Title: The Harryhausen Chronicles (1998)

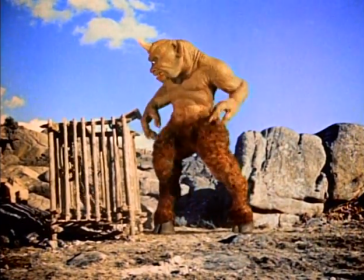In classical mythology, you find the cyclops quite often, but never the size we made him. We tried to give him a proportion so that people would find him rather awesome.
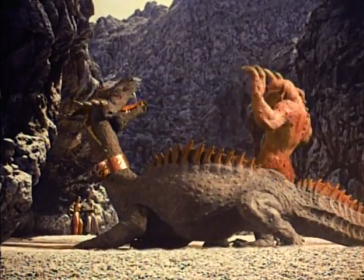And I think he worked out quite well, particularly when he had an encounter with a dragon.
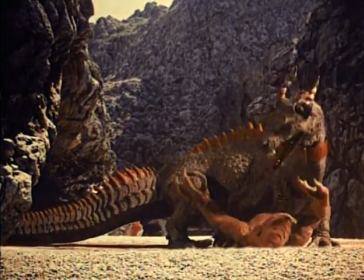just as ray had looked to willis o'brien as a mentor young craftsmen would soon be looking to him in the same way dennis murin
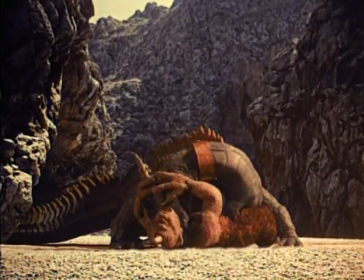who has gone on to win eight oscars among them it was a wonderful experience i'll never forget those times going out to visit him you know and one time i was looking around his garage and up in the rafters of the garage there there were something was sticking out there was like a wooden skull of something going behind some boxes I couldn't see what it was and it was all in pieces and it was the dragon from the seventh voyage
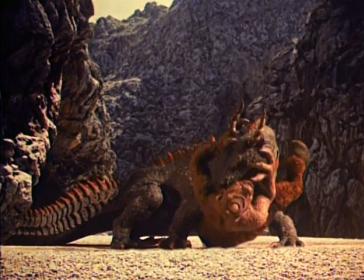of Sinbad and I just thought oh what a sad end for such a wonderful creature there was also
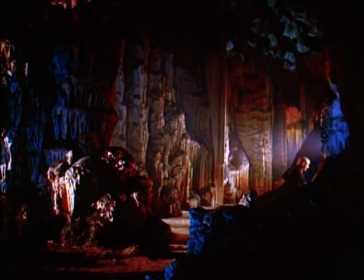note of irony I mean I thought that Cyclops I liked him I didn't like getting beaten by the dragon which was more ruthless I absolutely believed in the reality of the worlds he created the marriage of of the live and stop-motion.
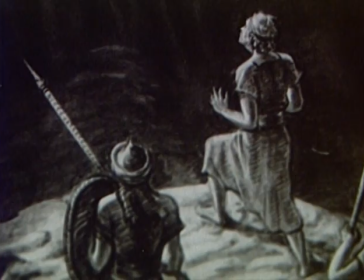Ray's dreams ranged far and wide. As a youth, he had wanted to retell the David and Goliath story.
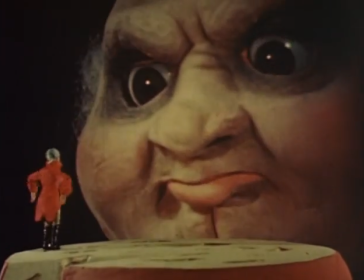He went so far as to make this test footage for a Baron Munchausen film. He loved vast contrasts in scale.
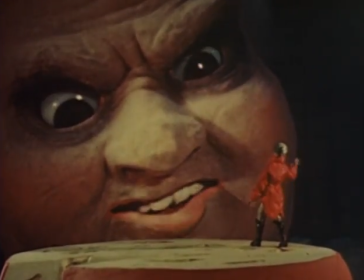They could be charming as well as terrifying. As he proved in The Three Worlds of Gulliver,
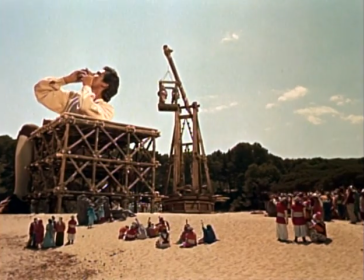since he and Schneer couldn't afford major movie stars these figures stars in the world's collective consciousness stood in for
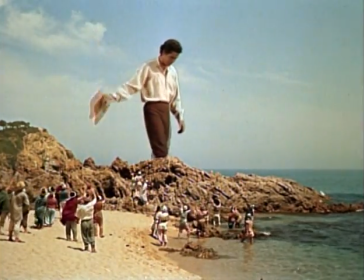them very successfully we needed material that the public had recognized characters that had been around for a very long time and I remember reading that
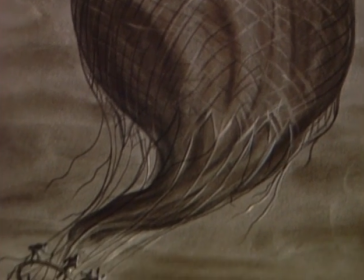the book most looked at in American public libraries at that time was Jules Verne's
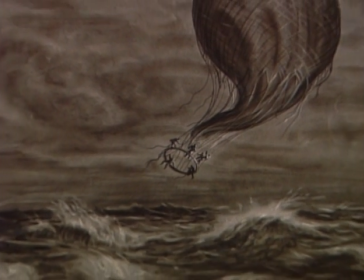mysterious island and we made that picture like
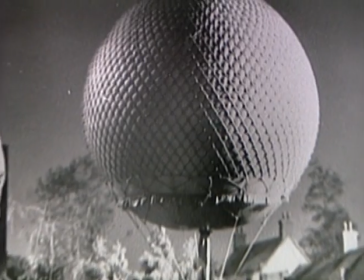most of ray's films it was the story of an heroic voyage
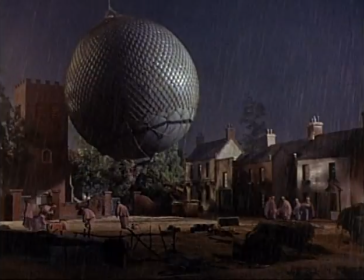in this case in an exotic and fragile vehicle we
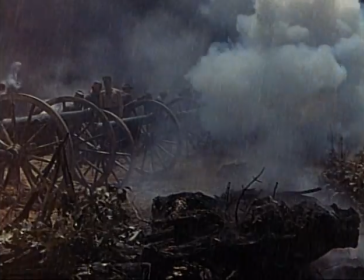kept the original escape during the civil war with this balloon
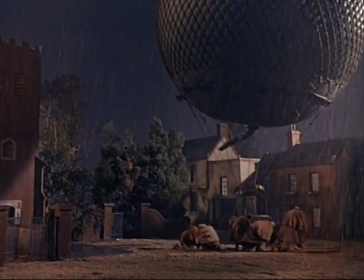because we felt that would make a very exciting opening for the picture And Bernard Herrmann's music has always struck me for that sequence as most dynamic.
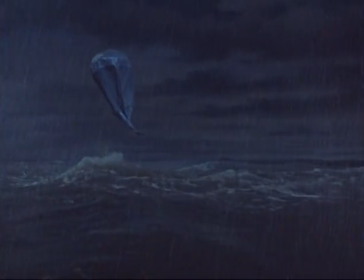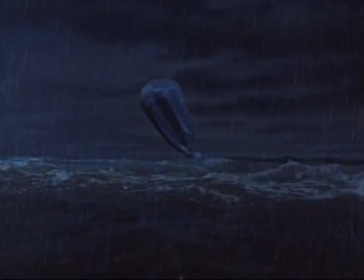Actually, the story that we received was how to survive on a desert island,
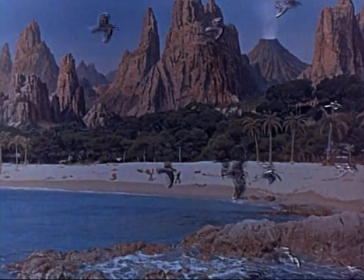which was basically Jules Verne's original concept. But we felt we could improve it and make it much more interesting than just survival type of picture by incorporating some strange creatures in it.
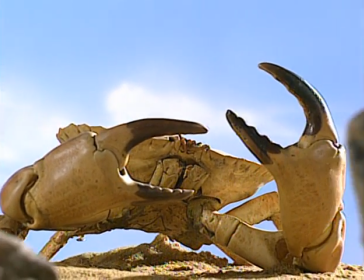They were all oversized, therefore more dangerous versions of otherwise ordinary animals.
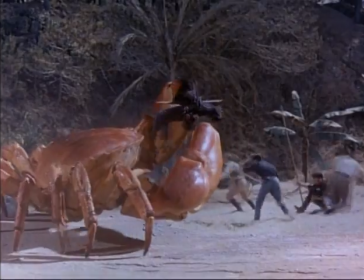Eventually, we and the castaways learn they are being bred for giganticism by Vern's visionary Captain Nemo,
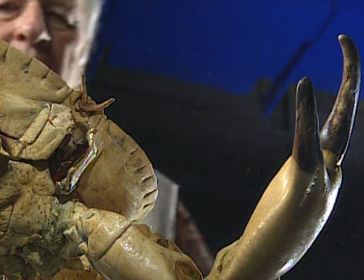who hopes they will feed an overpopulated world. Actually, we found this crab in Herod's fish department, believe it or not.
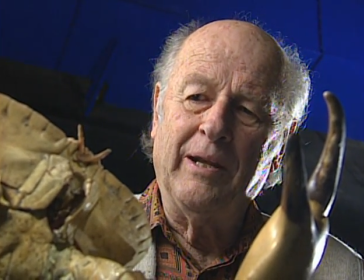And we didn't want to boil it because it would turn it bright red.
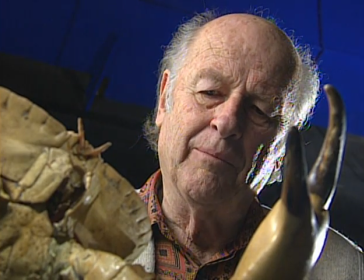So it was necessary to turn it over to a lady in the museum who destroyed it in a humane way
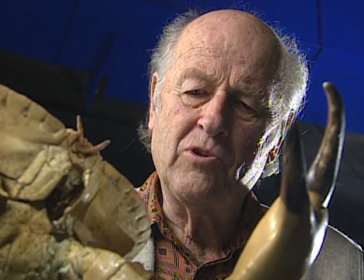and then gave me the sections in which I had to build a proper armature for stop motion photography.
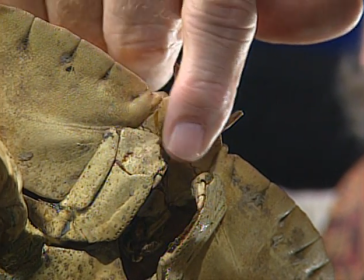When we were shooting the ultra close-ups of the crab's little area
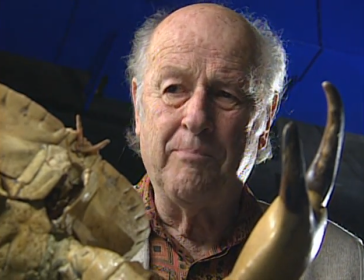in the mouth here in which it operates many different levers and hairs that vibrate,
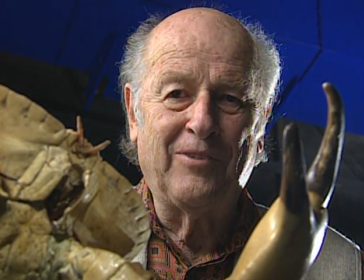we got four more live crabs. They were called edible crabs.
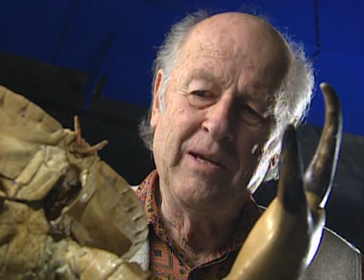We had a delightful meal after they served their purpose.
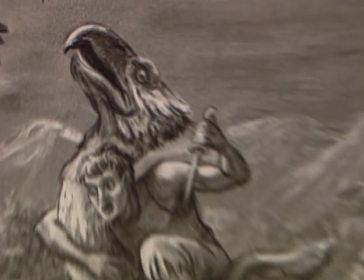The most spectacular of these creatures was this really big bird.
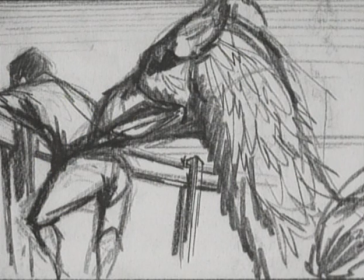most people thought of it as an imaginative variation on some sort of domesticated fowl
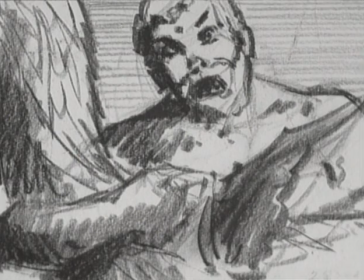bernard herman who did the music realized that and when we were looking at the picture i remember him saying ray i'm going to use turkey in the straw for this sequence and i thought oh my god no but
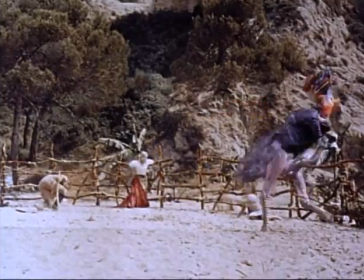he was pulling my leg of course for a hawkish in the sand would be more like it ray had modeled this creature on the prehistoric bird
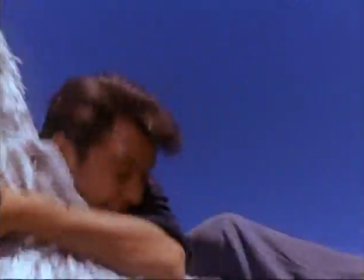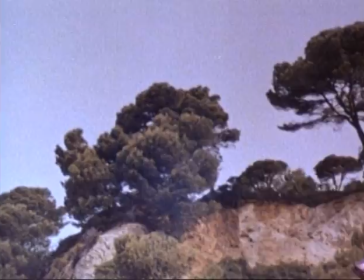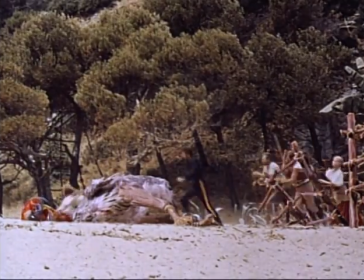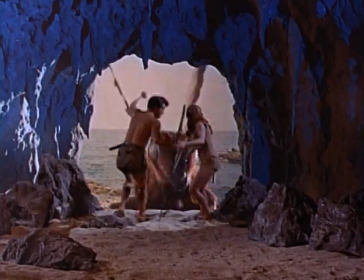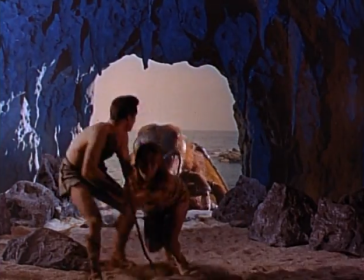There's nothing funny about a giant bee. It's all too easy to imagine what his sting would feel like.
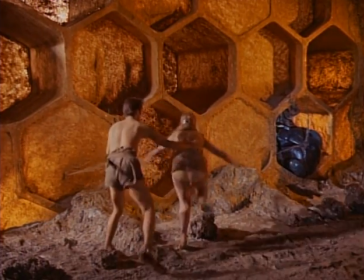He also had plenty of bare flesh for a target.
Get in the honeycomb.
We had a sequence where the bee sealed them in the honeycomb.
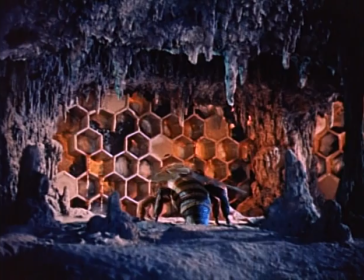And that sequence was rather interesting because it had to be shot backwards so that
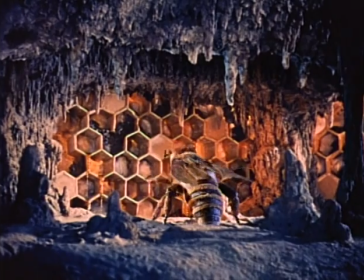I gradually destroyed and had the bee open up the honeycomb. And then, of course, when it was run backwards, it looked like he'd closed the honeycomb.
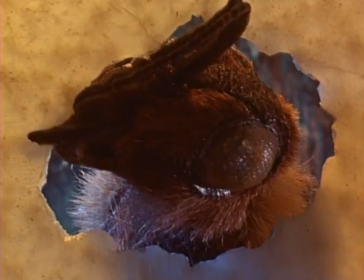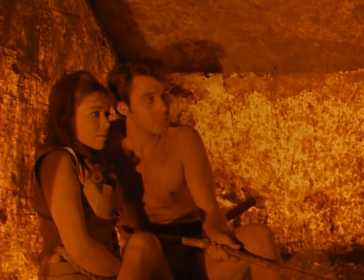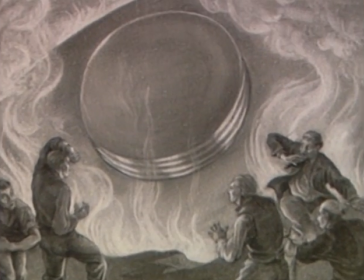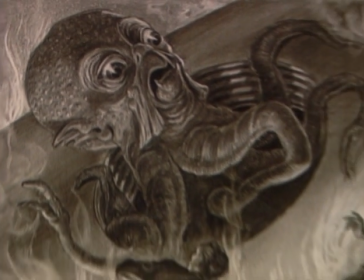Another of Ray's long-cherished dreams was to make H.G. Wells the War of the Worlds.
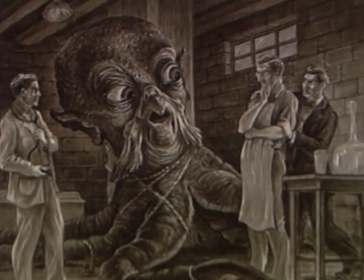This magnificent group of conceptual drawings suggests he would have taken a witty approach to one of science fiction's basic texts.
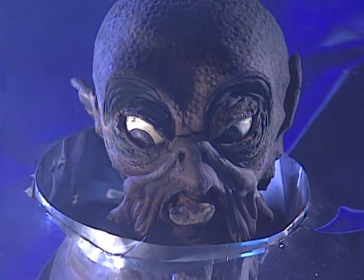This model of one of the aliens who invaded Earth implies a certain sympathy for these creatures.
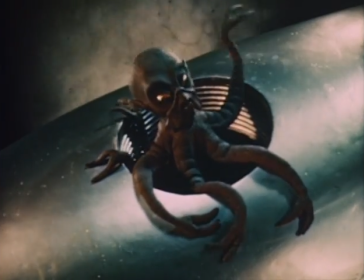So does the test footage he made. It is of the story's ironic climax,
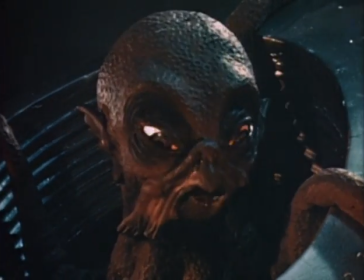showing the fearsome man from Mars succumbing to an ordinary earthly illness from which he has no immunity.
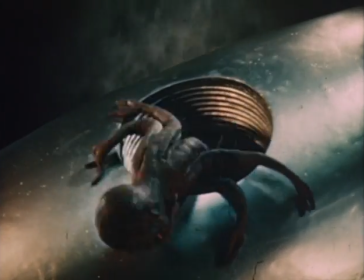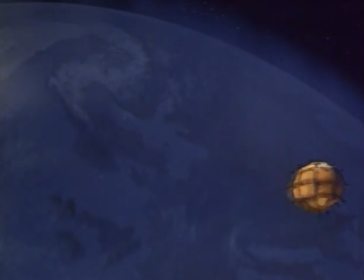Ray finally got to do a well story,
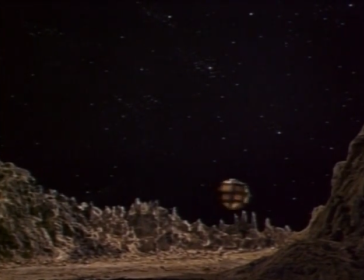First Men in the Moon. there was no attempt to update Wells the space capsule all the film's technology was
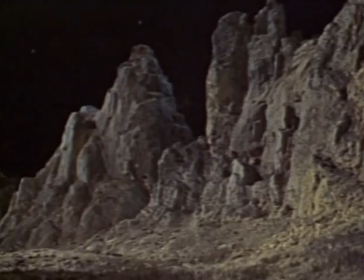quaintly Victorian just as Wells might have envisioned it when he wrote in 1900 the
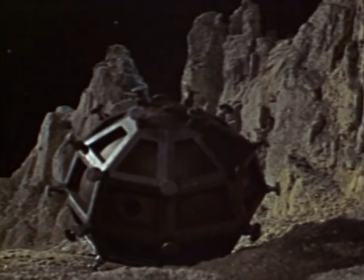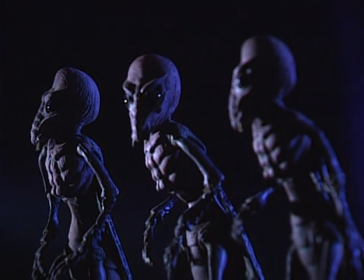moon's inhabitants were designed to follow well descriptions very closely HG Wells did suggest
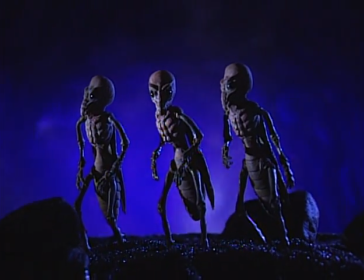that perhaps the Ant Men grew intelligence far in advance to the human race on Earth.
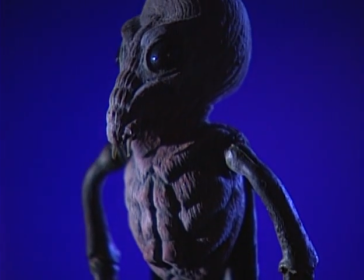So we wanted that element, and I designed the moon creatures as ants, intelligent ants.
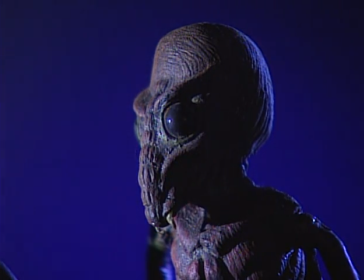He also described the creatures that the ants lived off of.
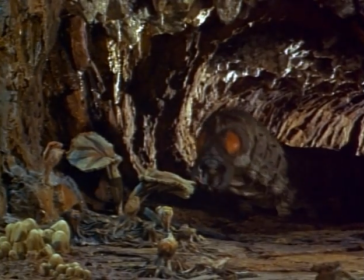They raised these creatures like we would raise cattle for food.
If that's a cow, I wouldn't like to meet a bull.
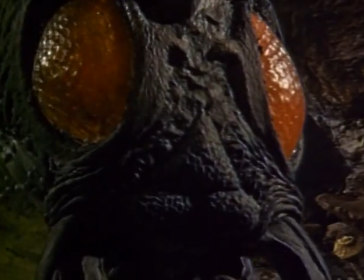Come on, cattle!